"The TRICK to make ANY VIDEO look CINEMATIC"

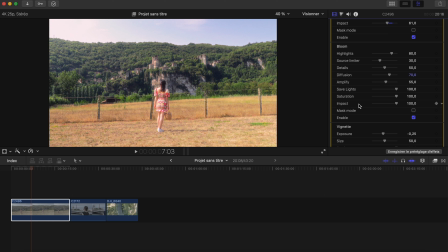496s
Look, just don't be too much on it. So just play with the impact cursor right here to decrease the effect, and you can amplify a little bit so that it's more visible, but don't be at 100%. It's not very good, it's not natural. So the more you are natural, the better it is.
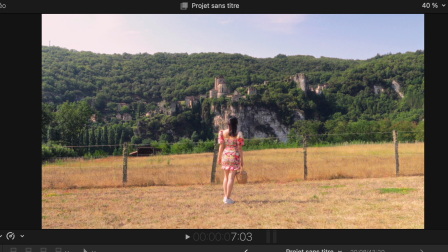512s
So here it looks very good. You can see the before and the after. It's like a more dreamy, and I really love that.
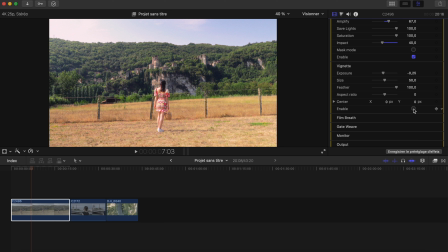520s
Then you have the vignette. The vignette, you can enable it so that it can be a little bit darker in the edge. So I'm just going to decrease the feathers so that you can see the difference. Look how it is. You see? So you can play with the size. So like this is very good, so that you can focus more on the subject.
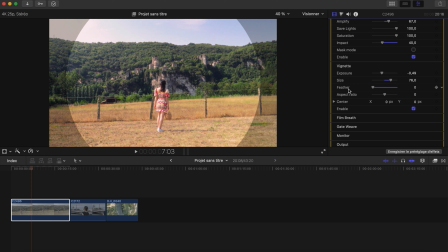536s
Maybe a little bit more like that. Okay. And you will play with the feather so that you can see this type of line, Just play with the feather, and you can decrease more the exposure so that it's a little bit darker in the edges,
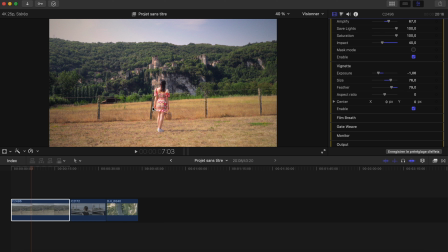551s
and it focuses the attention in the main subject right here. So that's pretty much it. That's what I use mainly. So it took a little bit of time because I had to explain you everything, but if you had to do it yourself, it takes not more than 5-10 minutes.
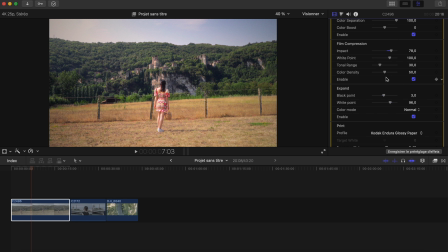564s
If you want to adjust it, it will take a little bit more time, but you can see how easy it is to color grade a footage, and I will just show you now the before and the after. Before, after. That's crazy how you can color grade and log profile footage with just using the Enhancer Pro.
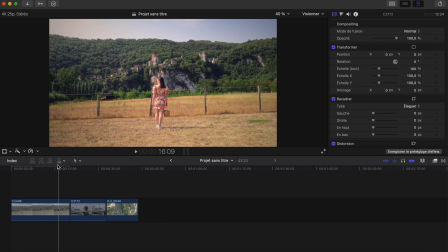583s
That's amazing, the result you get with it. So now you can move to the next footage, and it's gonna be much quicker.
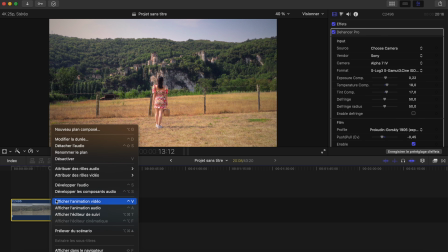590s
You know why? Because you can just copy all the things you did in this clip. So just press Command and C, and you just go to the next video and you can just copy it by pressing
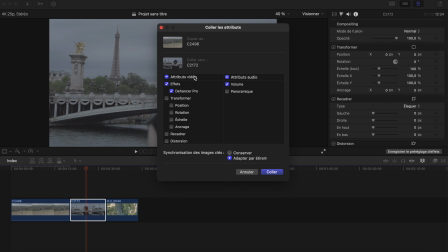602s
Command Shift and V so that you can copy all the features in this clip.
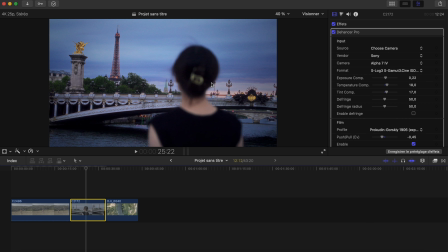607s
So just paste and you see it's already done. That's amazing. It's already done. So you can just adjust if needed for specific things, for specific colors if you want.
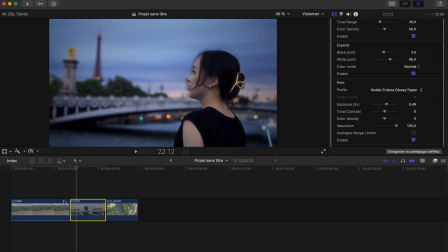619s
But look how fast it was, how quick it was. Once you've done it for the footage, you can just copy and paste. Of course, you can always try different profiles so that you have different result. Okay, but it was very easy, you see. So in this case, I prefer this one maybe. And I can just decrease a little bit of the exposure.
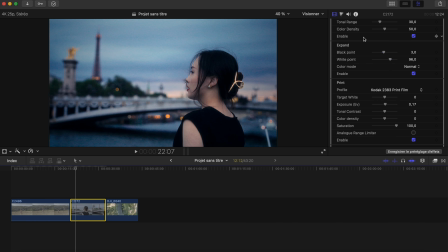637s
So that's amazing for me. And look how it was before, after. Wow. Amazing in just a few seconds. But just keep something in mind, it's because I shot everything in the same camera and the same log profile, okay?
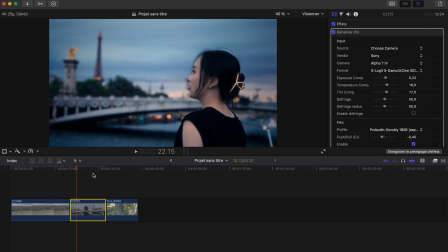653s
So just keep that in mind. So that's why it's so efficient right here. So I'm gonna go to the last footage right here that I shot with a drone.
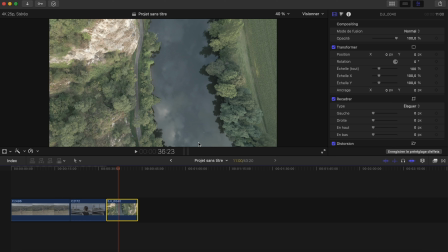660s
So as you can see, it's a different profile. It's a different log profile, okay? So if you want to copy and paste, so you're gonna paste it.
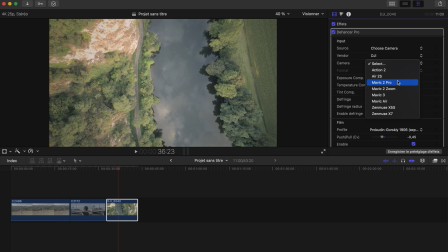668s
And here you just need to change it to DJI. For example, I can choose Mavic 2 Pro and D-Log.
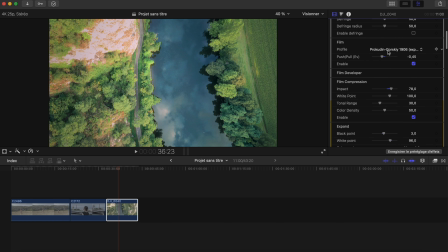676s
So here you see it's much better. And here it just kept all the fine profiles and all the settings you did for the previous footage. Of course, you can always customize it. If you don't want the halation effect, if you don't want the bloom effect, for example, I can disable it. As you can see, before, after, it's very subtle, but it's present in the video. So you can play with the highlight, you can play with the contrast, for example, right here, to make it more punchy, and it's done.
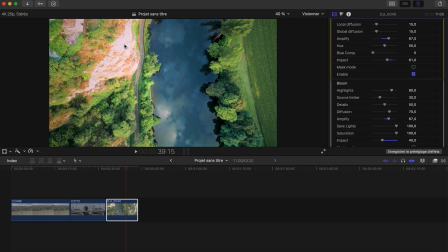704s
Look at this, it's incredible. If you are afraid that it's too bright here and that the highlights are clipping, you can just go here to monitor. Very useful.
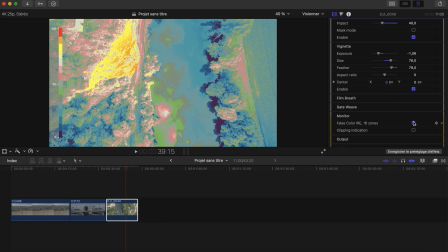713s
You can click here so that you can see exactly how it is, or you can just use the clipping indication, so it shows you where it's too dark.
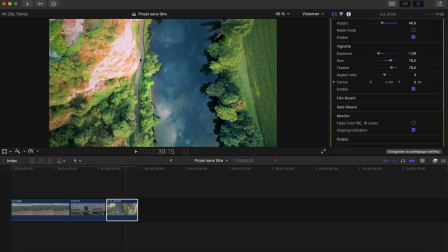722s
Right here it's blue, you see, and where it's too bright, so here it's not clipping. So that's it. If you want, you can also use built-in tools just to decrease here the highlights. So you can decrease the highlights, and if it looks better for you, you can keep it that way. So decrease the highlight and increase a little bit of contrast.
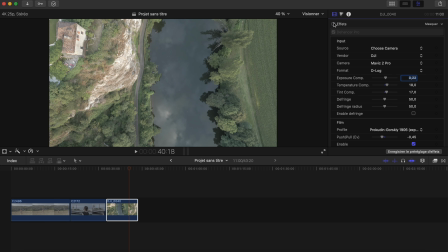741s
Look at the before and the after.